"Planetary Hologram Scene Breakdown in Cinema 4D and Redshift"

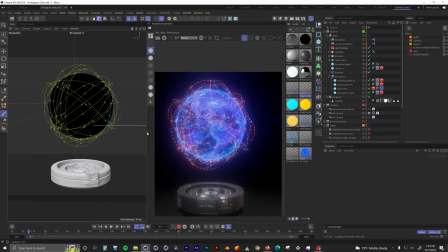There are only two lights that are important to the overall hologram concept here. The rest are just general lighting, so I will only touch the two important lights. First, a hologram needs that glowing light source from the device it's being projected from.
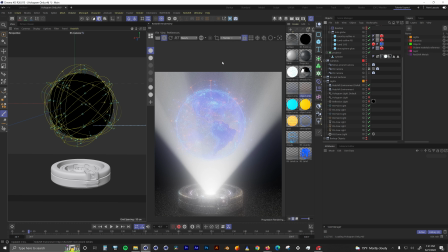To do this, I used a spotlight and an RS environment object. I placed the spotlight in the center of the projector and pointed it up. Now if you look at it, we can see fog from the spotlight and the environment object. I then created an image sequence with some color noise moving around in After Effects.
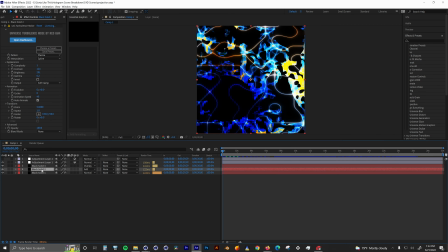I use Red Giant Universe plugins, but you can create something similar natively inside of After Effects. But the overall goal is to have sharper edges between the black and the color areas. Where there is black, the spotlight won't show any light, so it looks more like a laser projector than light and fog.
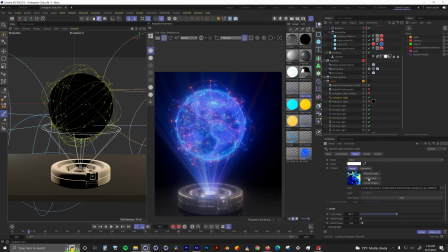Now back in Cinema 4D, we take that image sequence we made in After Effects and link it to the texture path in the color section of our spotlight.
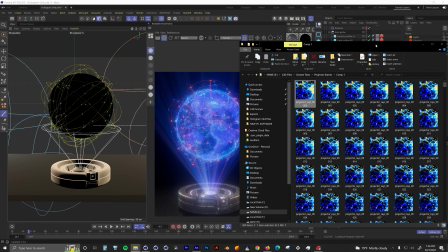Now if we look at it, it looks more like a projection and not just gray fog.
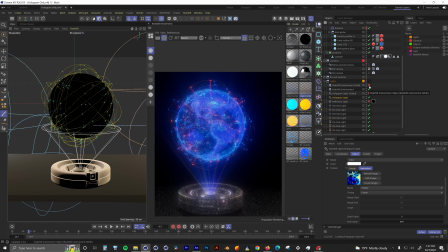I then adjusted the environment object and the spotlight intensity until I got a look I liked. The last light I needed to help sell this was a light that created reflections and spill from the hologram on the surface and back onto the projector. To do this, I used a point light inside of the globe.
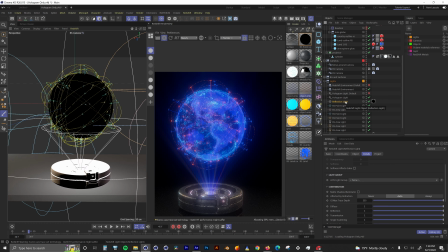This point light has a material on it. In this material, I have a blurry version of the same sequence inside of the spotlight.
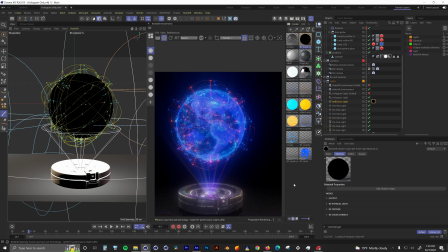With this, it looks like the hologram is actually illuminating the area around it. Now we have a finished hologram. You could render this as a still image, but I wanted to animate mine, and not just any animation either. To help sell the idea that this is a relic or an older style hologram projector, I wanted the animation to be sticky.
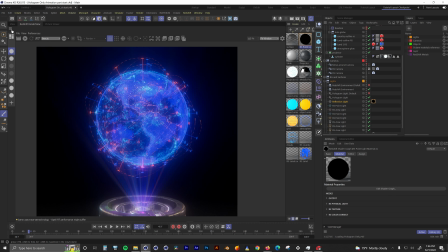I didn't want it to be smooth, but I wanted it to be more like the way a second hand moves on a clock.
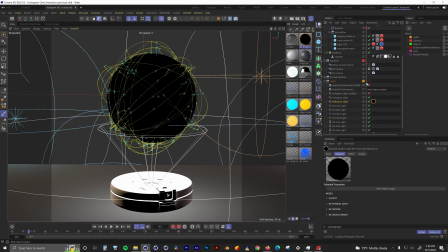Do people still have clocks or second hands? Do people still have clocks in general?
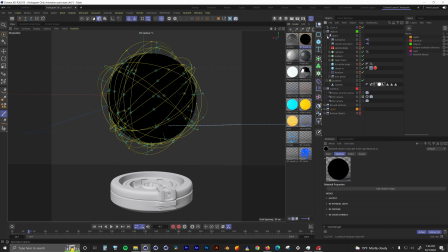I don't even know. To accomplish this I used expresso. Let me walk you through it. The goal was to move the offset slider in the cloner objects, but not move them continuously. I wanted them to move just a little bit at specific times, which is why I did it through expresso and not keyframing it.
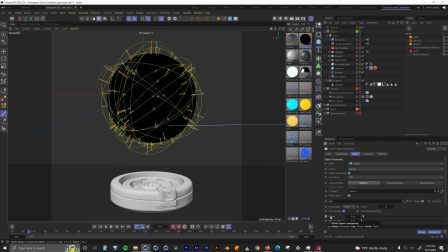One thing we need to know is that the offset slider is in percentages. changes. That will be important later on.
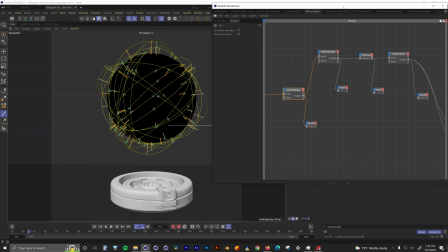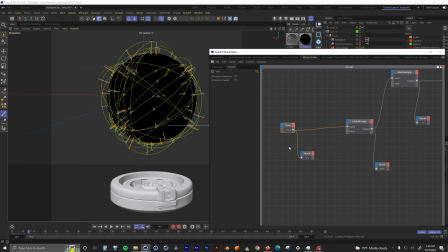In the expresso window we start off with time. Actually let me jump to one second so this makes sense. This time node is in seconds and not frames. That's important to know as well.
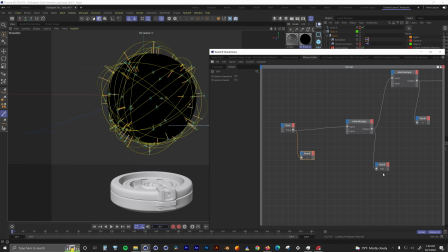After each node I have a result node so you can see what's happening. Next we have a math node set to multiply the time which inches in seconds by .02.
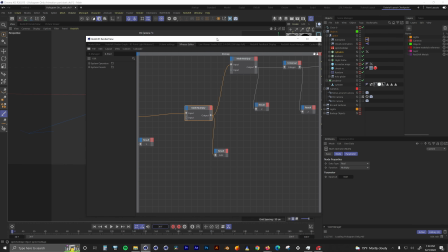I'll put this here for now. When I actually play it, I'll move it out of the way. If I plug this directly into our offset values, they will continuously move at 2% each second, which is a great way to control how fast they move, but they still move continuously. To change that, we need a node called the Universal node.
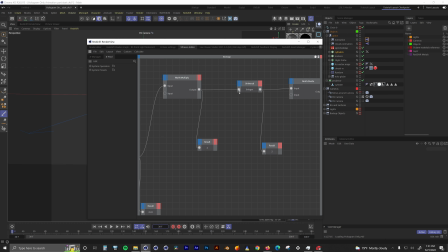This node can change our numbers from real numbers, which have decimal points, to integers, which are only whole numbers. But as you can see, our current values are nowhere near whole numbers, they are still decimal points only because of the math node in the beginning. So before we place the universal node, we need to multiply our current values by 100 so they're in the real number range.
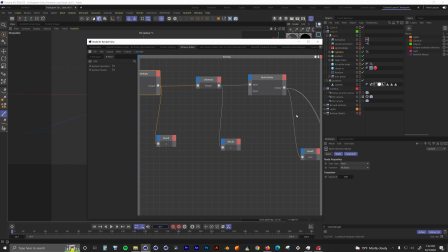And to get them back to decimal values of percentages, we divide them by 100 before sending them to the offset value. And the final nodes in this expresso chain are the offset values of the two cloners. A quick tip, you can drag any parameter from the attributes manager into an expresso node. node.